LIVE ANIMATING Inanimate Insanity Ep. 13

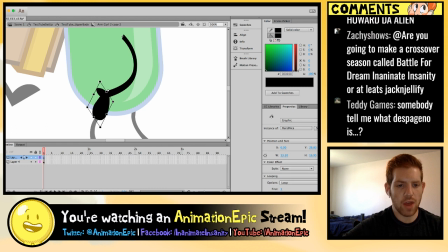[54:27]
And I'm going to do like this fun effect where I'm going to have her hand kind of break a bit.
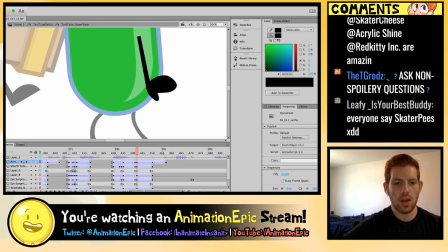[54:35]
So then it kind of adds this little snap.
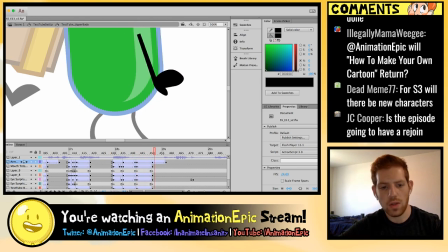[54:45]
I think that'll look pretty good.
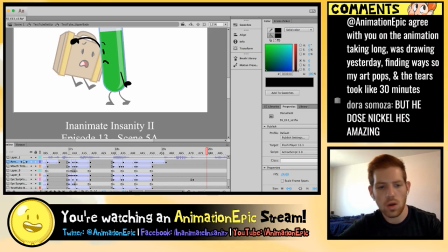[54:51]
All right.
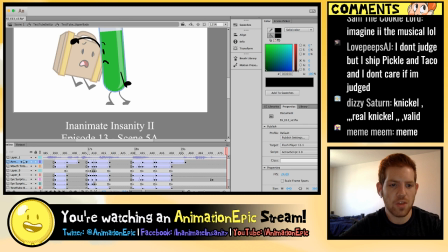[54:57]
All right, so test tube at this moment drops suitcase, so
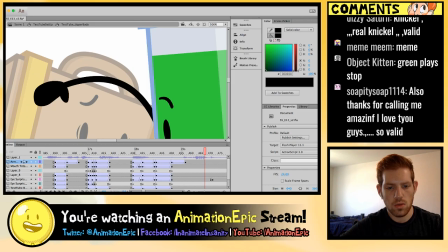it's here, right?
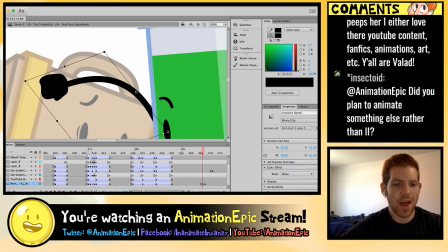[55:10]
Okay, I think it needs one more in between, which I really didn't want to have to do, but I'm going to have to do it, and sometimes you do need to do those things.
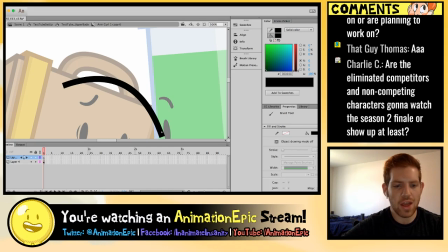[55:18]
So I'm going to draw in a really gross hand, because when something's on screen for like 2 seconds, it doesn't have to look very good.
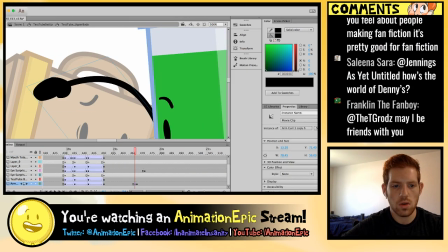I think it just needs to be scrunched in a bit more. There we go.
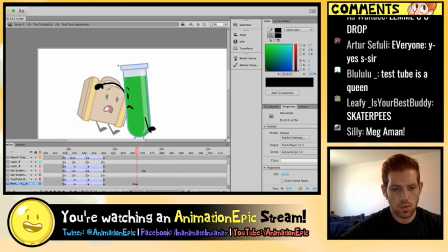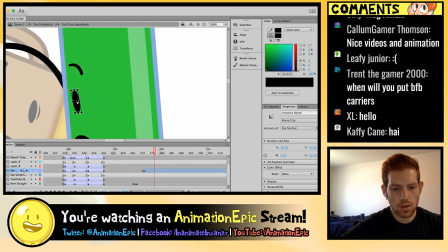[55:47]
We're going to have her... I'm going to try something different. I'm going to try an elastic.
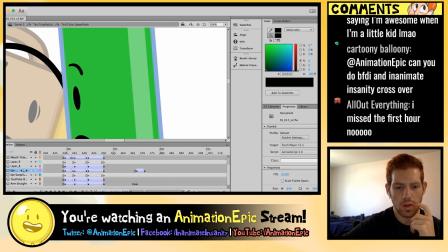I don't think it's long enough to actually work, but it's fine. It looks okay. If we really want to sell this dropping motion,
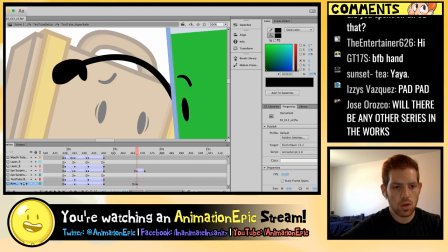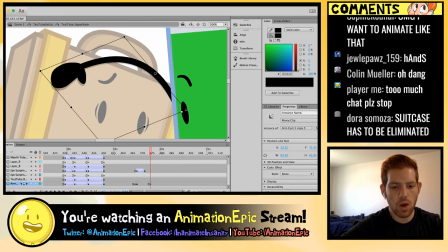[56:18]
we could just do that, and it'll... You can get away with so much just by squashing and stretching and slightly moving things. It's pretty amazing. I'm actually going to add a classic here.
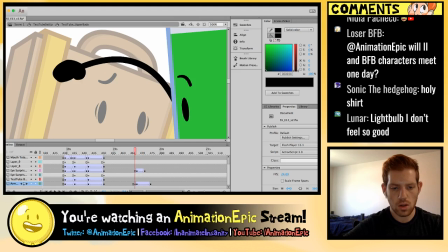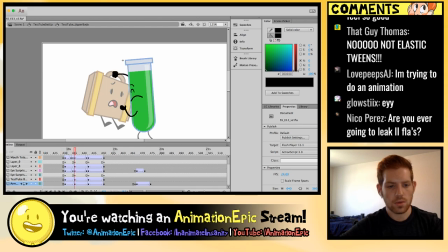There we go. And the funny part is, this is no lip sync still, so I still have to do that.
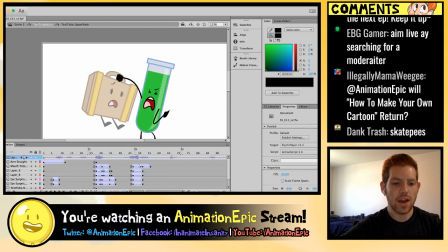[56:55]
And then, I need to move her upper body with her legs.
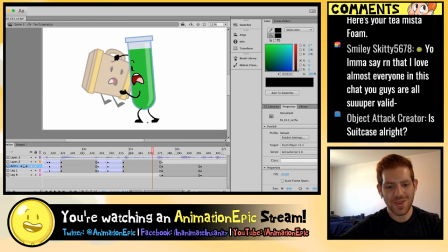[57:03]
So, who's excited to do that as well? So, here's the upper body. So we're going to add a little bit of this. And this really adds, so you can see, like, if I rotate this here,
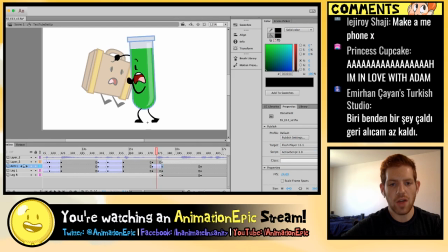[57:21]
now you have a lot going on, because now all that upper body stuff is happening, but you're adding in some lateral motion too.
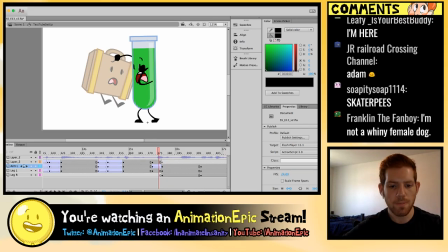[57:27]
So it makes a huge difference. That being said, I don't want test tube to... I think this pose is better. So here, her legs are actually switching places in a 3D space.
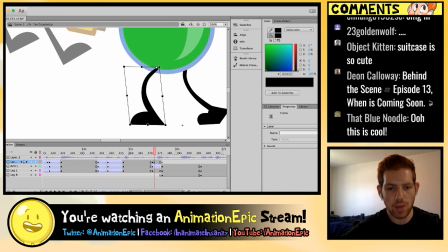[57:46]
So I'm going to do this frame by frame just because I think it's easier in this case.
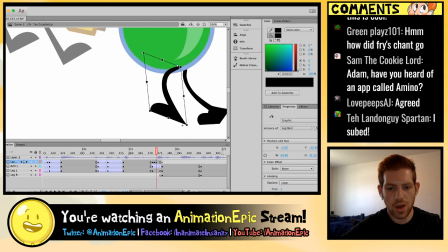[57:57]
I'm also going to add, I'm going to make it this leg.
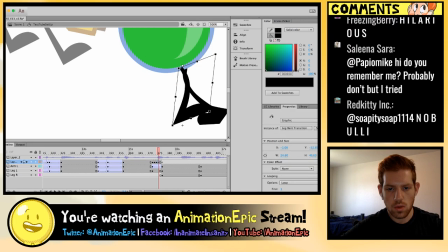Okay.
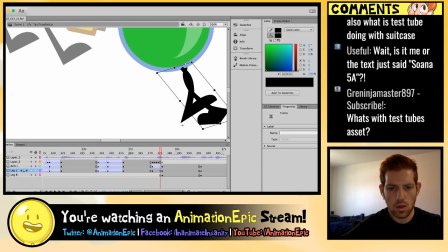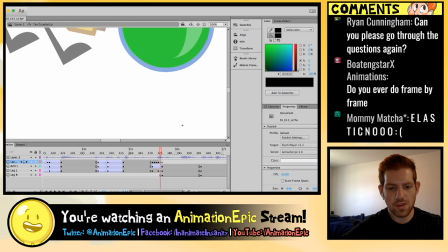[58:26]
I'm going to get rid of this. I'm going to put in this.